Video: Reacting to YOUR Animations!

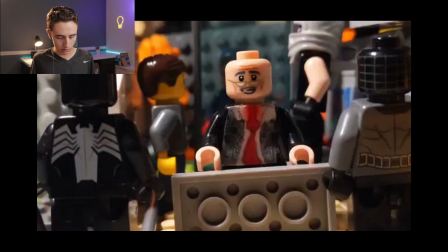It's unclear why they're facing backwards and what the two guys behind him are doing, so I would say if you could give it clarity and maybe just use the camera to show what's going on within the shot,
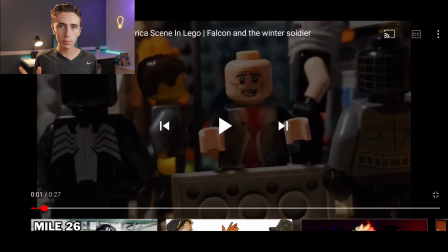then that would just help make it, I would be able to understand better. So that's the first scene.
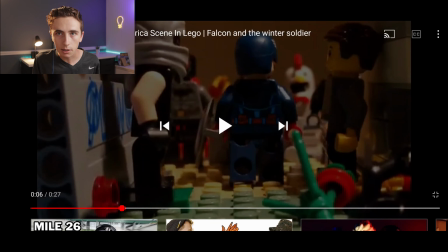The movement, for what he's saying, you don't really need him to go up and down or whatever. I mean, you can. I know that Ed Bound does a lot of stuff like that where he has them move these huge movements when they're talking. Personally, I think you can communicate a lot more with subtle movements because this mayor
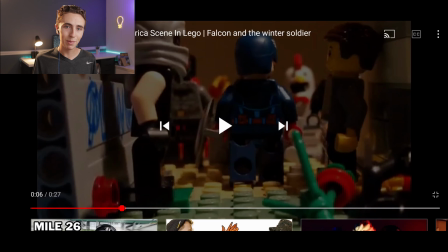doesn't seem to be in a super like hyper character moment where he's like, "Here's Captain America, whoa!" He's just kind of saying, "Here's Captain America." So I don't really agree with the choice of movement for his body. If any of this actually makes any sense, great, because It's not making sense to me.
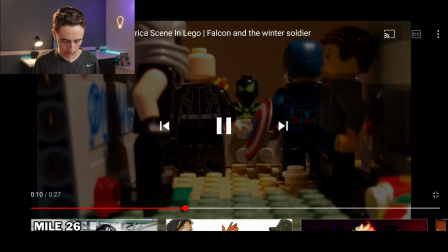So then Captain America steps up to the podium. Okay, that's what the guys in the back are doing.
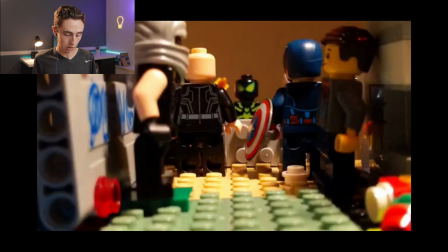The guys in the back are like standing there. I guess they're being guards or something, or like making sure nobody gets through.
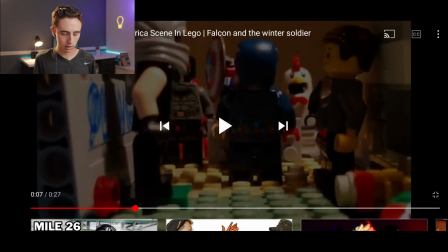So now I understand. Now this is something I see in a lot of people's animations when they start out, is the set will shake.
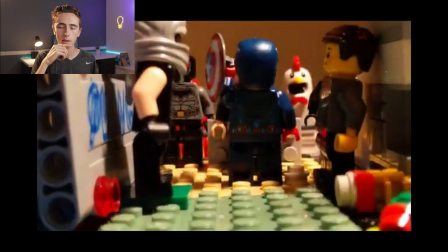This is just from usually moving your hands in there and bumping stuff. It's totally normal, but that's something you have to be aware of.
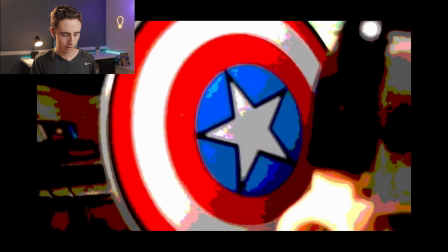Yeah, you just have to be aware of it. Try to fix it in your next one. And so he steps up to the podium, and then he does this little shiny shield effect,
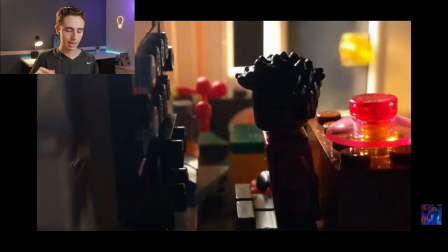and the shield like glistens in the sunlight. That was a pretty cool shot. Like, I like the choice of camera angles. One thing I want to say is the image is breaking apart.
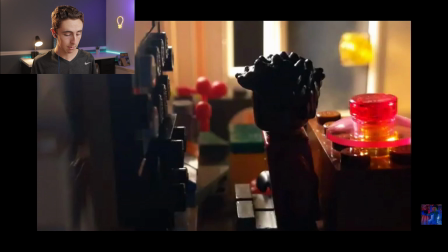I don't know if this is a vector photo or what, but like there's these huge splotches all over it. It just doesn't look pretty. Just be aware of it, I guess. That's all I have to say. It doesn't look good right there. Okay, I like this shot. This is a great shot.
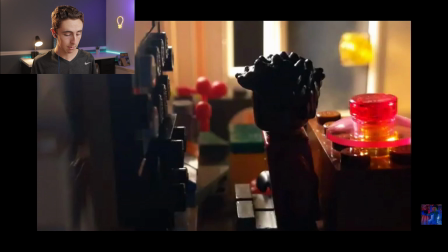The lighting is very, very good. I like how the light comes in from the back. One thing I would say is I think he's trying to watch TV. Either that or he's looking out the window, but I think he's trying to watch TV.
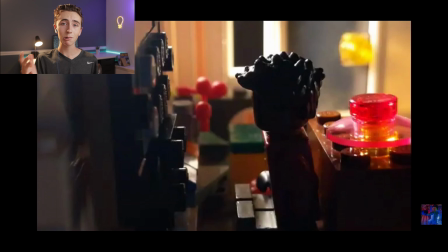If he's trying to watch TV, there will be a light on his face from the TV that will flicker. And so I feel like you could have added a little light, like just taken a flashlight, put it on the other side, made a hole in the wall, like where you can't see in the shot,
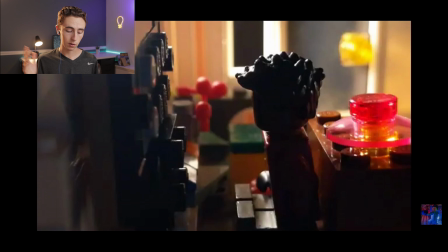made a hole in the wall with the Legos, shone the light through there. That would have been perfect. But it's just a backlight, kind of like you would have in a normal room. So I think I know what he tried to do, but I mean, otherwise, that I like that shot.
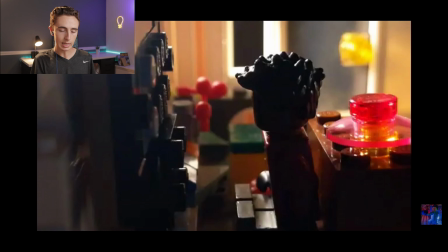I really like that shot. I just feel like it could have had the extra oomph if you just added the practical light from the television. Okay, right there, his pops like he's surprised. That's another thing. If you could have maybe put the camera behind his shoulder and show what he's looking at.
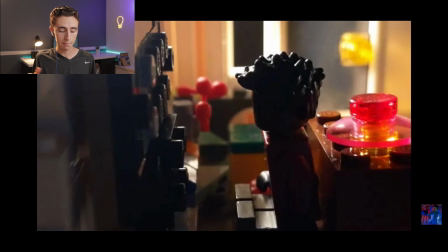I'm assuming he's watching the mayor present Captain America to the crowds. I'm assuming. So I'm gonna guess that's what it is, and it would be nice to see over the shoulder. Maybe something crazy happens, and that's why his head goes whoa, or maybe hey, Captain America's alive.
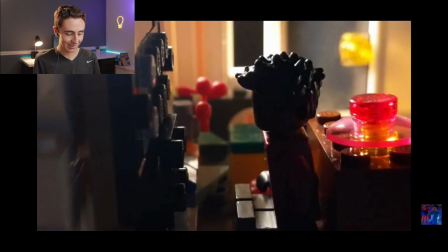I thought he died. So that would have been nice right there.
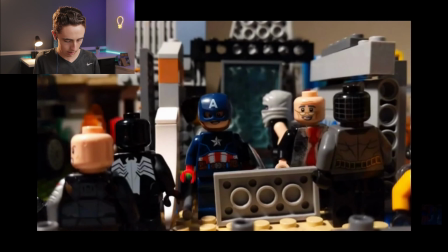Otherwise, great shot. I like that shot. Okay, then Captain America takes his shield, puts it down. Same shot. I'm not digging the set design because you can tell it's a set.
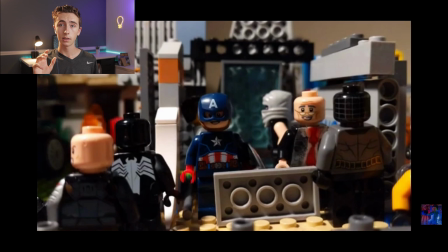This is something that a lot of people do when they start out. They will build the set and they'll put the camera too far away and you'll be able to see the whole set. And if you can't do a shot, then don't do it. Like, don't build a whole...